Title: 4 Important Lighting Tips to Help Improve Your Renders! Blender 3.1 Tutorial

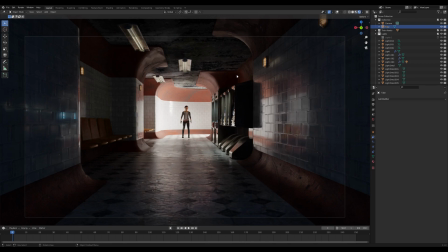Hi and welcome back or just welcome if you're joining us. I am doing this little tutorial of some steps that I commonly use because lighting is really tricky
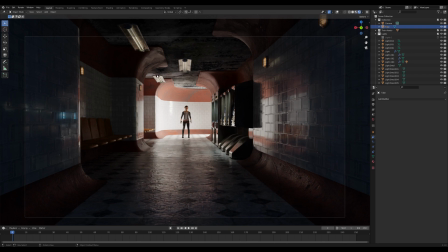and I'm still trying to figure out how I like to best light things but I figured I could share some of the ways that I do nowadays because they've really helped me out. And yeah, let's get into it.
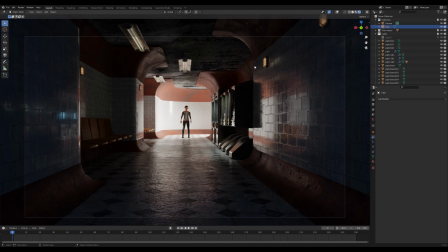So starting off of the scene at hand, I was working on making a train station tunnel. And originally I had all these lights on the sides and coming down from the ceiling.
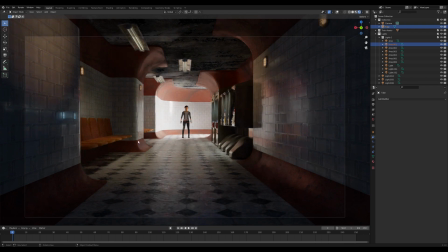And I still do like those to an extent. But I also think that they kind of take away the main focus from the entrance here so for decisions like this if
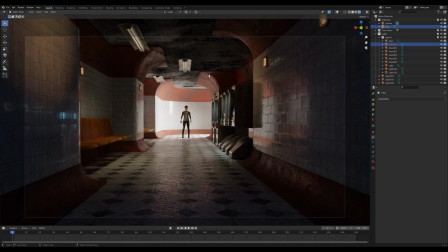you want one focal point a lot of times it's easier to remove most of the lighting so you
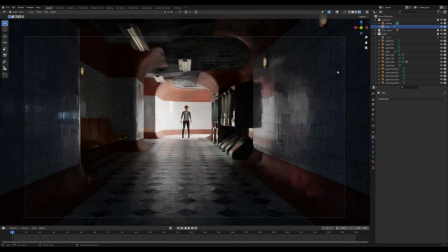really have um the focus being like down here uh where i want people to look as opposed to like the chairs in the backgrounds i think it looks nicer
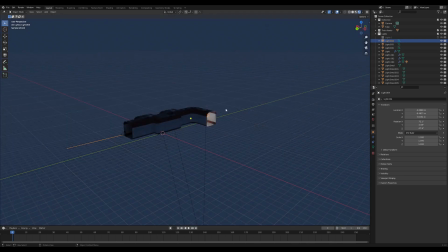to have the main light which is an area light be down here
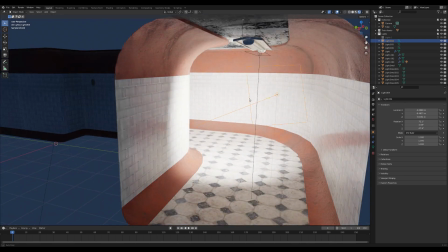in the tunnel and bounce through so you get this
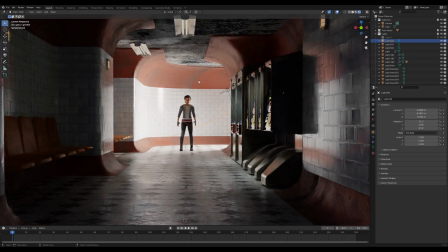light kind of cascading out and it kind of creates a visual kind of uh
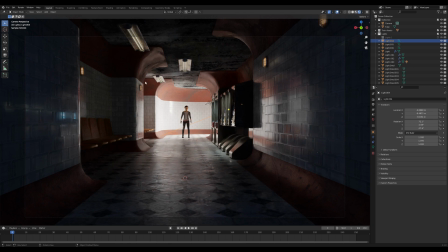gradient so the farther you get away from the center the darker it gets so it kind of leads your eyes to the
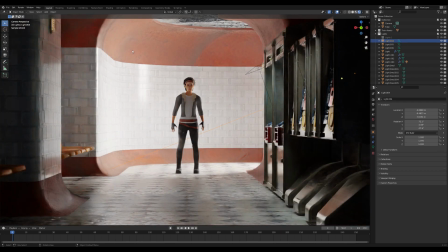center because you have this big white space and then the character in the middle which is a lot darker and is kind of silhouetted.
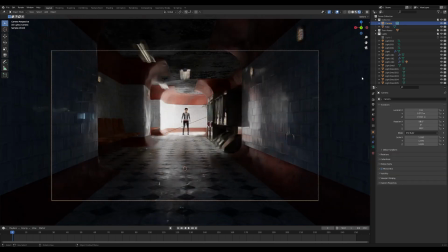So that is a great way for defining a focal point. Okay moving on.
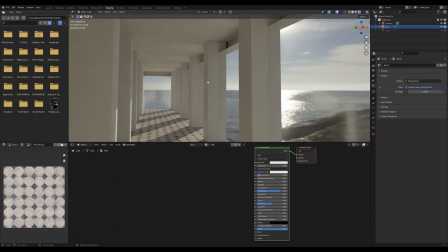I modeled this big this big basic kind of mansion hall.
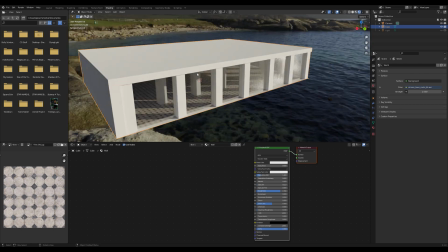It just looks like this kind of in the style of one of those like rich
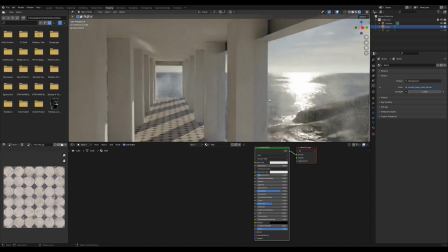people california beach homes and this is just to point out that using an hdri image can be really helpful for
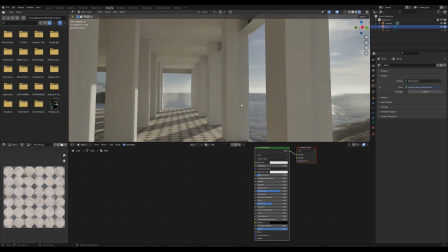big scenes like this especially when you have lots of open space and windows like i do here um in the world settings you can add in a mapping node and move around where you want the sun to be coming in from
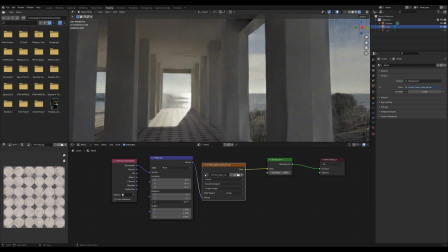and if this doesn't work completely for you one thing i do sometimes is
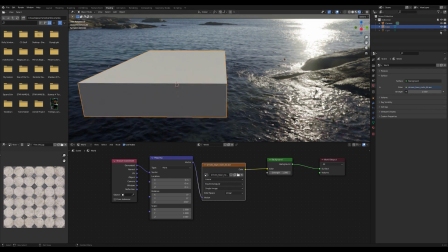i will open up a hdri that has not much sun at all so maybe something like this this might be a bit extreme
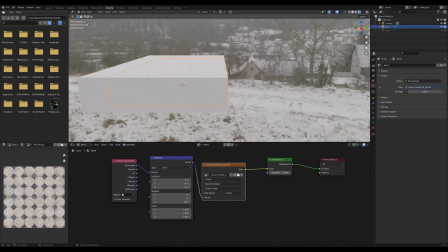but uh it'll work for what we want and then i'll add in a sun lamp and
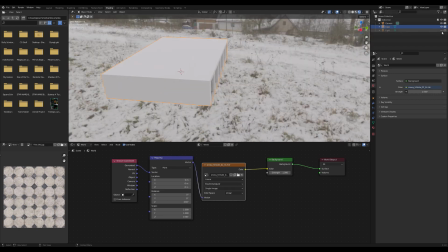um have that cast the directional light so you have just a little bit more
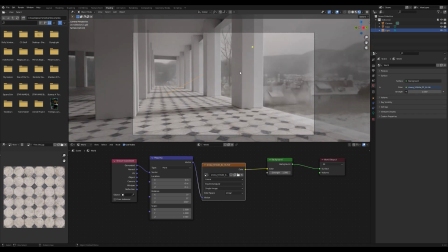freedom and usually I'll put the value somewhere between 1 and 20
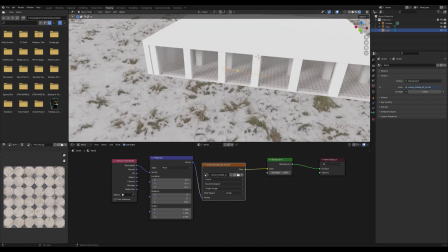try 10 and this would probably work better if I just got off my high horse and used an HDRI that's a little bit more clear sky I
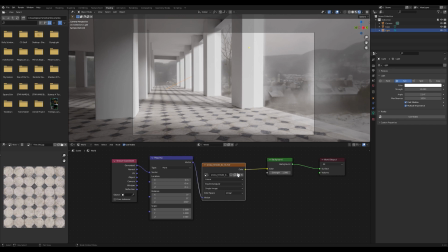don't know like this or something yeah but that's one way to do it. Another way you can do is to use the HDRI and use a sun lamp to get extra directional. So if I choose one like this, the sun's over here.
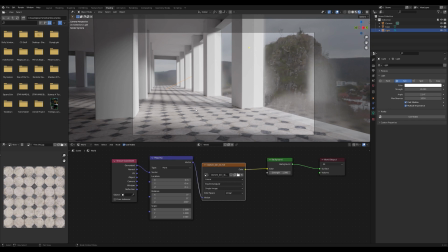So then you just try and like position the sun lamp. So it looks like it's coming from where the real world sun is.